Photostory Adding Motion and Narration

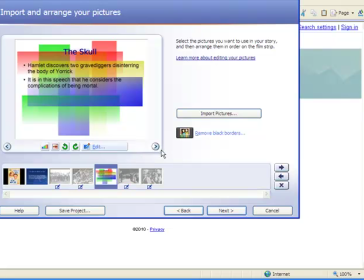We're ready to move on to our next step, and so we click on, of course, the next button.
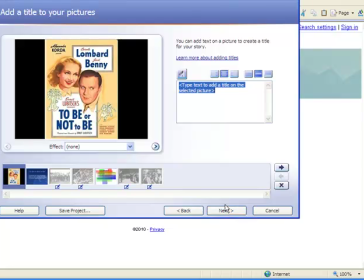Now this is a step that I like you to skip because frankly adding text here looks really terrible.
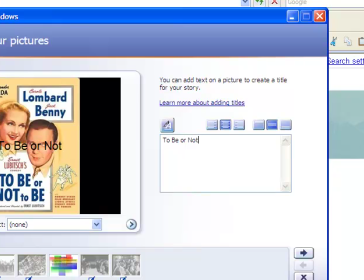To be or not to be. Looks terrible. I recommend you use other ways of getting text into your presentation other than adding it here.
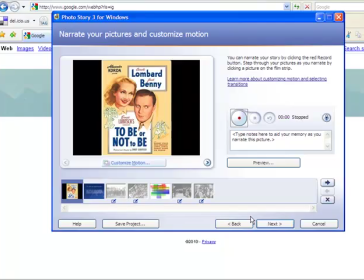So we'll move on. Now we can customize the motion of our pictures, and this can be useful for us to add a little bit of
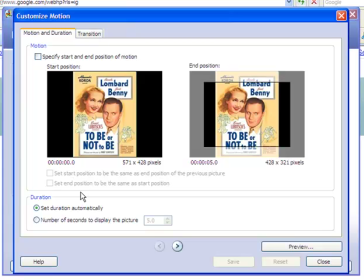animation to the screen. Even if we don't have moving pictures, we can have moving boxes. Now sometimes you don't want your box to change size, and this is one of those situations where I don't want it to change because I want
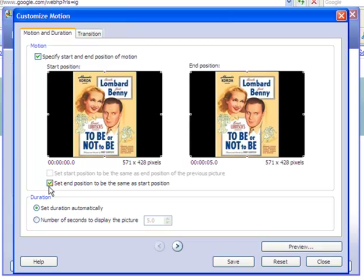my audience to see the full movie poster for the whole length of the slide. I will click on Save, and I'll go to my next image.
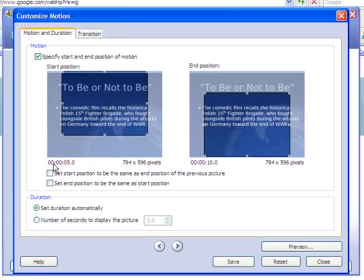Now this is one also that I don't want to shrink down at least too much because it's text, and I want it to be able to be readable.
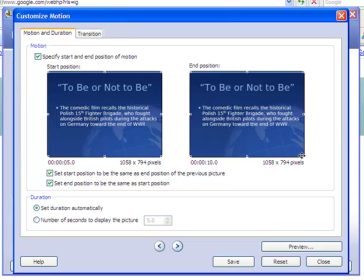Do I want to shrink it down a little bit just to add a little motion? I guess we can try that. And then I'll center it a little bit. And maybe just that much motion will keep the audience interested.
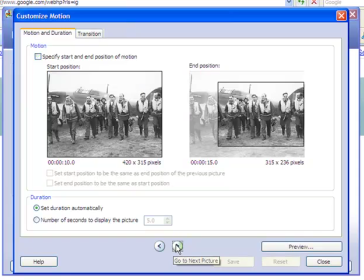Go to the next picture. Maybe I want to focus in, just as it's doing here, on those pilots that are on the right.
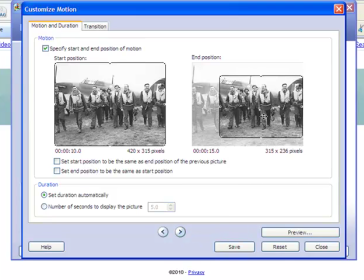So that actually looks good. Maybe I'll adjust the image down a little bit. Click Save. Go to the next image.
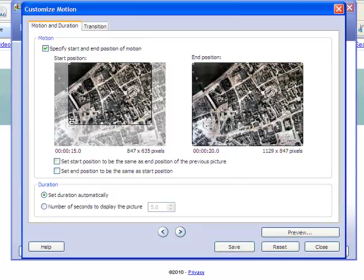This is one where maybe I do want to focus very small and then try to zoom in if I can. Bear with me, I'm having a hard time with my mouse here. So I'll focus in on this part of the image, and then it'll grow to show the real devastation of the entire city.
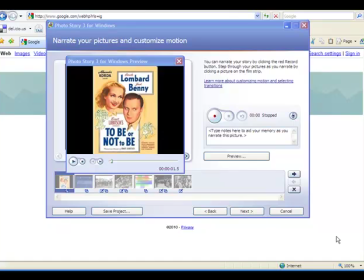Now we'll watch a preview of what our presentation will look like with our added transitions.
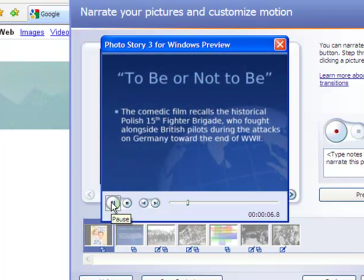It starts with our full screen showing the movie poster. We might narrate this slide later, but for now we can see how that zooms in just a little.
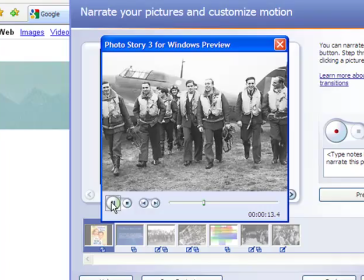Here's where we really see that movement of zooming in towards the pilots' faces,
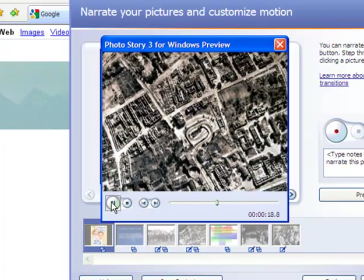zooming out from the small area of devastation to the picture of the whole city being destroyed.
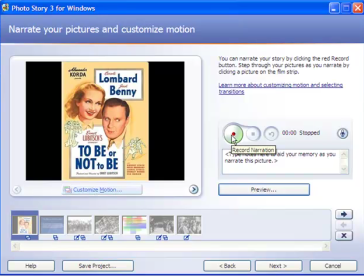Here we can also add narration on this part of our Photostory creation. Maybe what you want to do is narrate your text slide that's here.
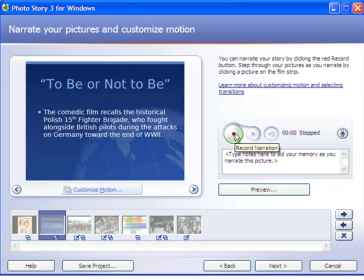You can hit the red button, which is record narration, and maybe just read what's there for those who want to listen to this instead of just read it.
The comedic film, To Be or Not to Be, recalls the historical Polish 15th Fighter Brigade,
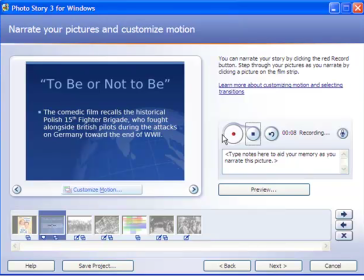who fought alongside British pilots during the attacks on Germany toward the end of World War II.
We click Stop, and our dialogue is recorded here. You'll see our little bubble, speech bubble here. That tells us that our narration is on that slide.
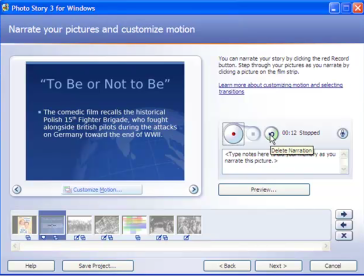If for some reason we want to redo it, we just click on this button that says Delete Narration, and that little speech bubble goes away.